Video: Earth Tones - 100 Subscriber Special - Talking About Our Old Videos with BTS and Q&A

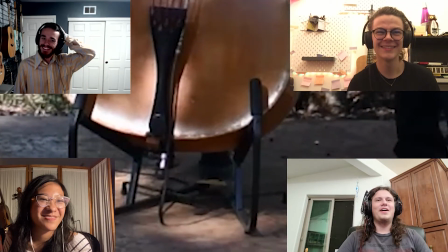724s
Yeah, because, like, I can see your shoe right now. Yeah, I forgot about that. Oh, yeah. It's so good.
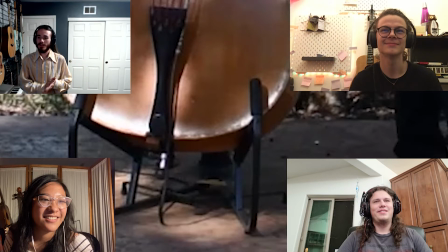730s
Let's hit us with it. Yeah, you can probably drop in, like, a couple clips of that. That was really good. It's just, like, the...
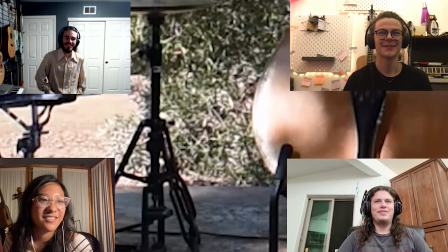736s
You see Gage's beating?
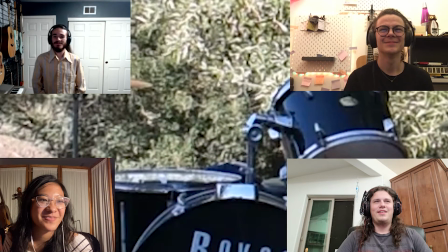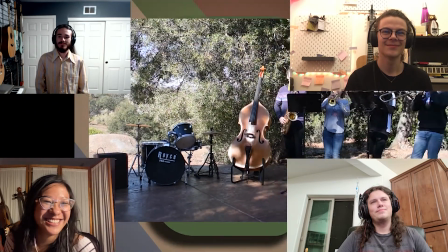744s
I see...
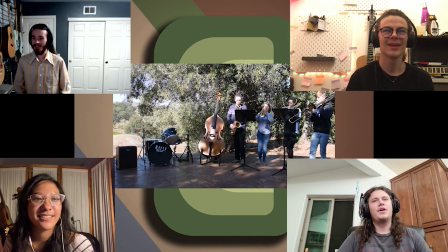748s
Oh, this video does not sound very good. Oh, yeah, the audio quality.
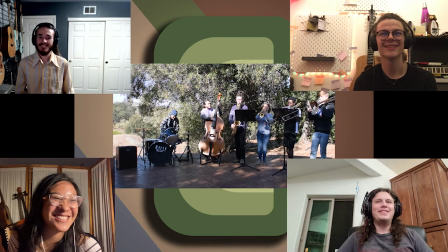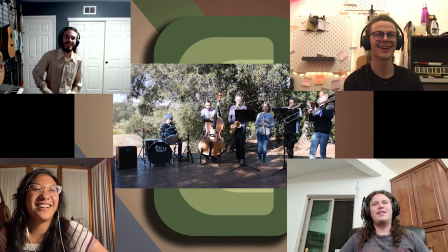760s
Gage really ties that whole thing together, he's so good at drugs. The two smallest people have the biggest instruments, and that's really fun in a person.
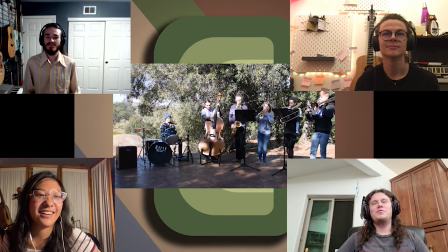771s
You're singing in this one, but you can't tell. Because when we were doing the editing, you were like, can you bring my voice down a little bit?
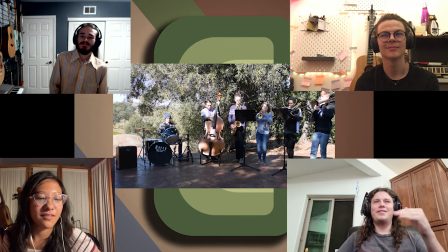780s
A little more, a little more, a little more, and it's just like inaudible. The thing is, we were...
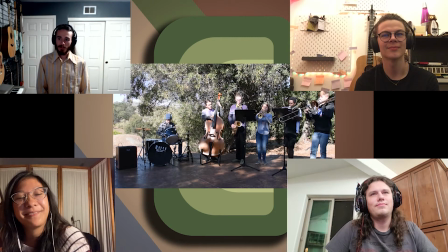790s
I didn't sing while we were playing, because I couldn't sing and play the bass at the same time.
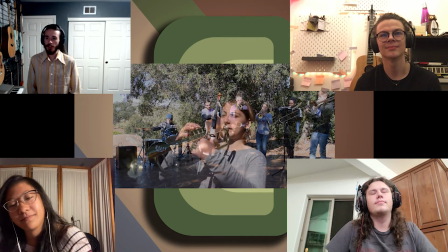794s
I can probably do that now, but back then I wasn't very good at, you know, playing part of the thing at once.
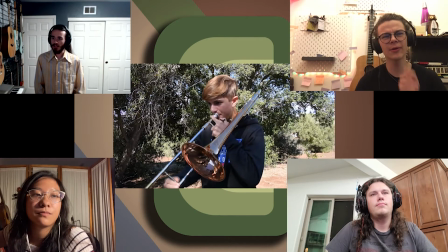799s
So I just kind of lip-synced. How did we record this, too? Did we just do like...
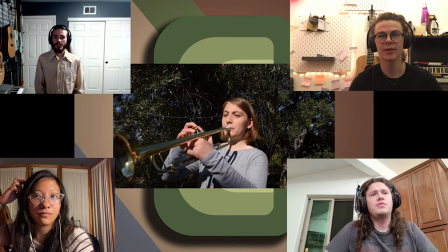805s
I think this was just camera audio, wasn't it? This was just my phone. Oh yeah, we were using your phone.
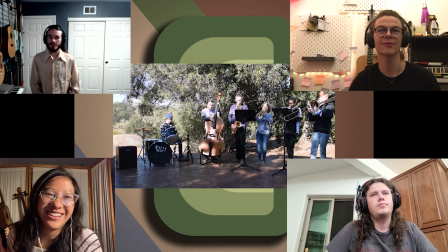810s
Yeah, and there was no way your voice would have picked up over four bands and a bass and drums.
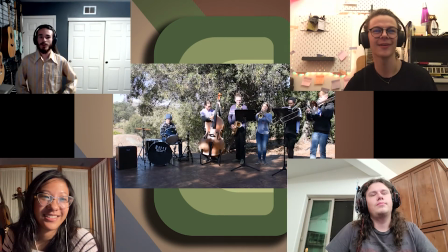815s
Yeah, so I was...
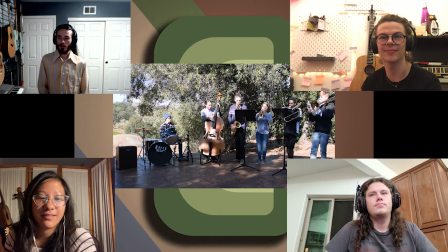818s
So I wasn't really singing, but then in post, I recorded the audio of myself singing after all I was attracted.
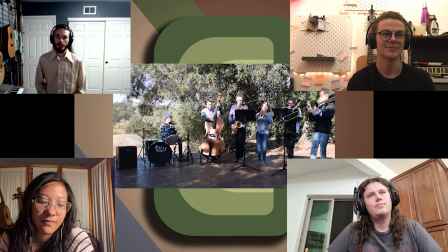825s
But then we were looking at it, and in my head anyways, I was like, for one, I just like the way I sounded.
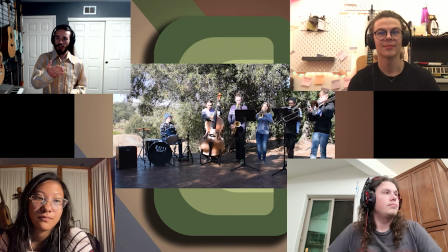831s
And two, I was like, this doesn't sound right, because I'm singing way over there, and I'm not with a mic or anything.
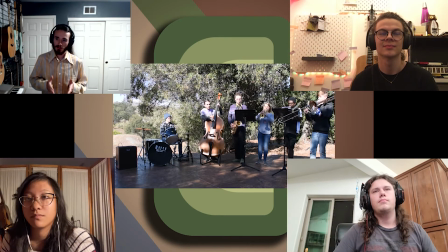839s
So when you had the audio mixed in such a way that my voice was as loud as everything else, it just sounded and looked pretty unnatural.
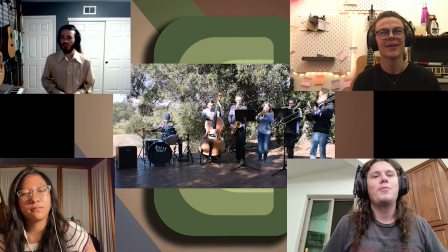845s
So that's why I wanted to bring it down some more. It's also way too fast.
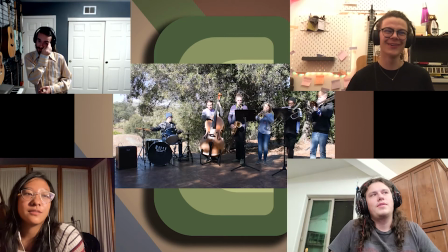851s
I noticed. It sounds like you're trying to get into a triplet flow, and it's just like, it's not what the song is.
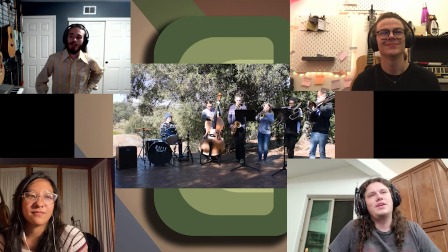858s
And it's just like, ooh. Yeah. That was not the greatest. From an arrangement perspective, it was amazing.
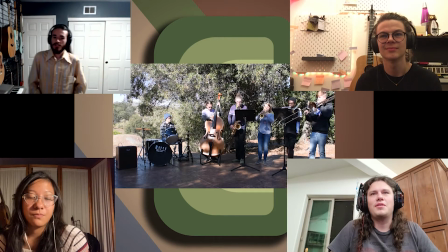865s
Maybe it's something we could revisit once everyone was like, Better at what we're doing
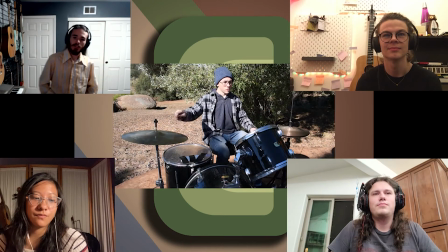873s
Christy, what do you think the most proud video?